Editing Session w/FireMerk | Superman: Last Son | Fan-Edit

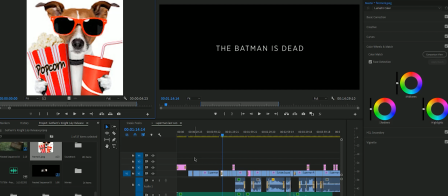[0:05]
Let us go. So right now, I wanted to open up to let everyone know Batman is dead. And then, of course, I'm choosing the first thing that came out from
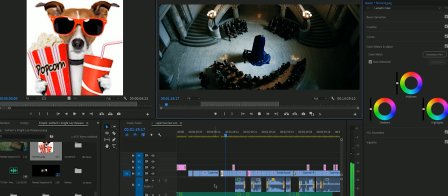[0:24]
the soundtrack to the new Justice League movie by Junkie XL.
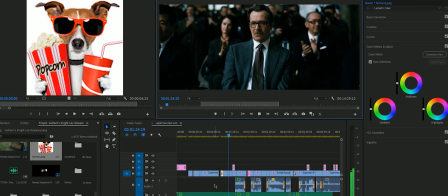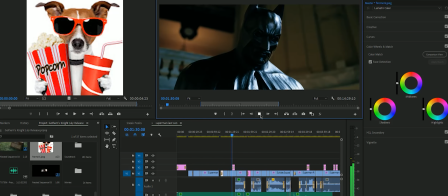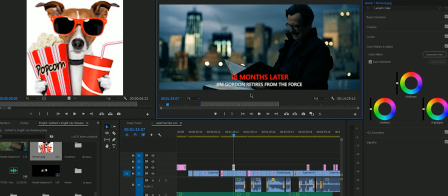[0:39]
So I wanted to go, you know, almost 2 years after Batman sacrificed himself. I don't have a lot of footage anymore to work with Jim Gordon. He's not gone,
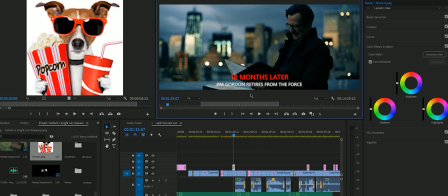[0:53]
but he is definitely retired just so we can move on from that whole era and tell a fresh story with some new characters.
Why are we even worrying about the stabilization software? This entire autopilot system is completely obsolete.
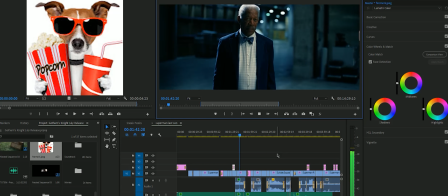[1:13] Please, I just need to know what I could have done to fix it. But, Mr. Fox, it's already been fixed. Software patch. 6 months ago. Check the ID on the patch.
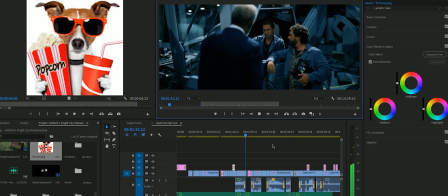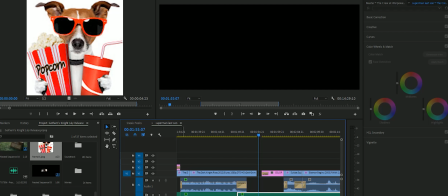[1:28]
Okay, so what I really wanted to do was I did have it at first where he was saying Bruce Wayne, but I was like, no, that's going to give it away a little too early about, Bruce Wayne perhaps still being around. So let's leave that out.
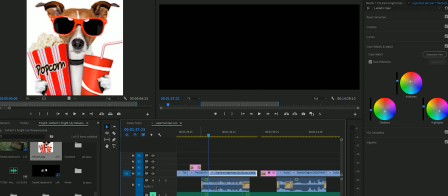[1:48]
Now, if you turn off and mute that for a second, let me go ahead and turn off the effects.
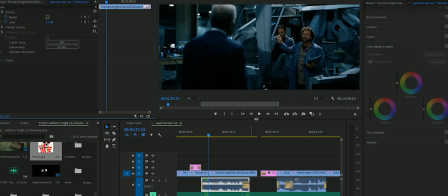[1:55]
This is what it originally sounds like.
This entire autopilot system is completely obsolete.
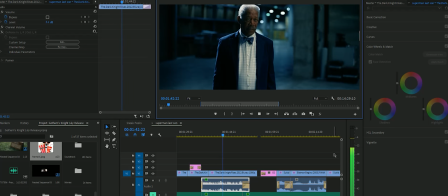[2:02] Please, I just need to know what I could have done to fix it. But, Mr. Fox, it's already been fixed.
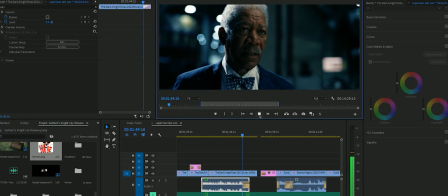[2:07] Software patch. 6 months ago. Check the ID on the patch.
So you can hear the music in the background still.
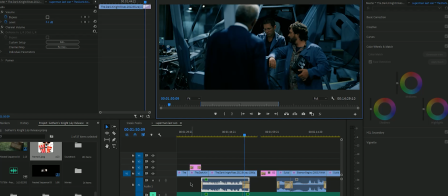[2:15]
I'm using the center channel. And that's the most important thing that I'll give to all editors if you're starting out is you want to have the 5.1 surround sound or even 7.1, but you want that center channel, and that's all you want.
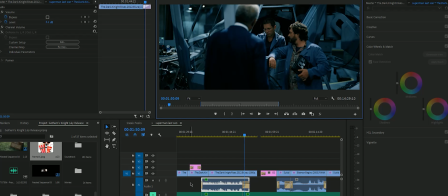[2:30]
The center channel, usually it always comes with the dialogue and sound effects, but for some odd reason, especially with Christopher Nolan, he fucking blasts this music all in every channel.
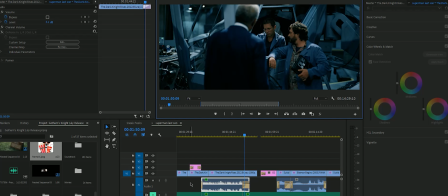[2:45]
And it drives me insane. Drives me insane. Because now I have to do more work. So what I did was I actually went into effects. Get rid of my presets there. Went into audio effects and then denoise. So then I just dragged that into the actual audio clip.
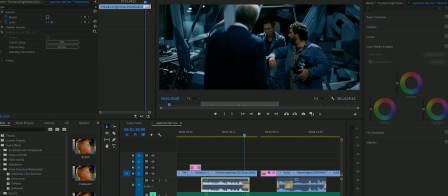[3:05]
And I messed with the settings a little bit. Got light noise reduction on 10%. So then when you start this bad boy up,
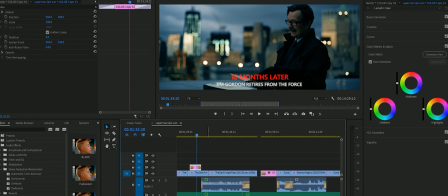[3:13]
especially with the music playing to help cover up some of those missing artifacts, especially with the freaking music, then you get something not so bad.
Why are we even worrying about the stabilization software? This entire autopilot system is completely obsolete.
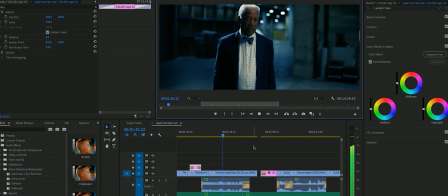[3:32] Please, I just need to know what I could have done to fix it. But, Mr. Fox, it's already been fixed. Software patch. 6 months ago. Check the ID on the patch.
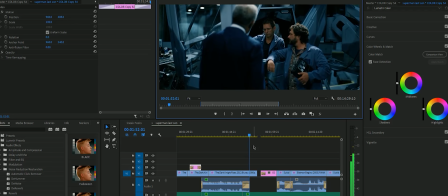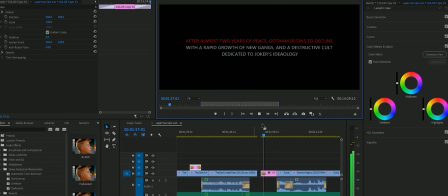So yeah, after almost 2 years apiece, because I at least wanted Batman to not sacrifice his life for nothing, I at least wanted it to mean something, especially
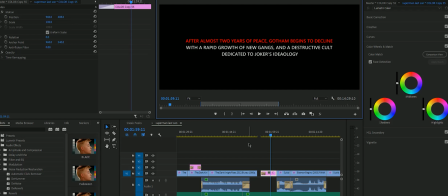[4:04]
throughout that entire journey of that film where he's constantly losing. I mean, he is losing almost every battle.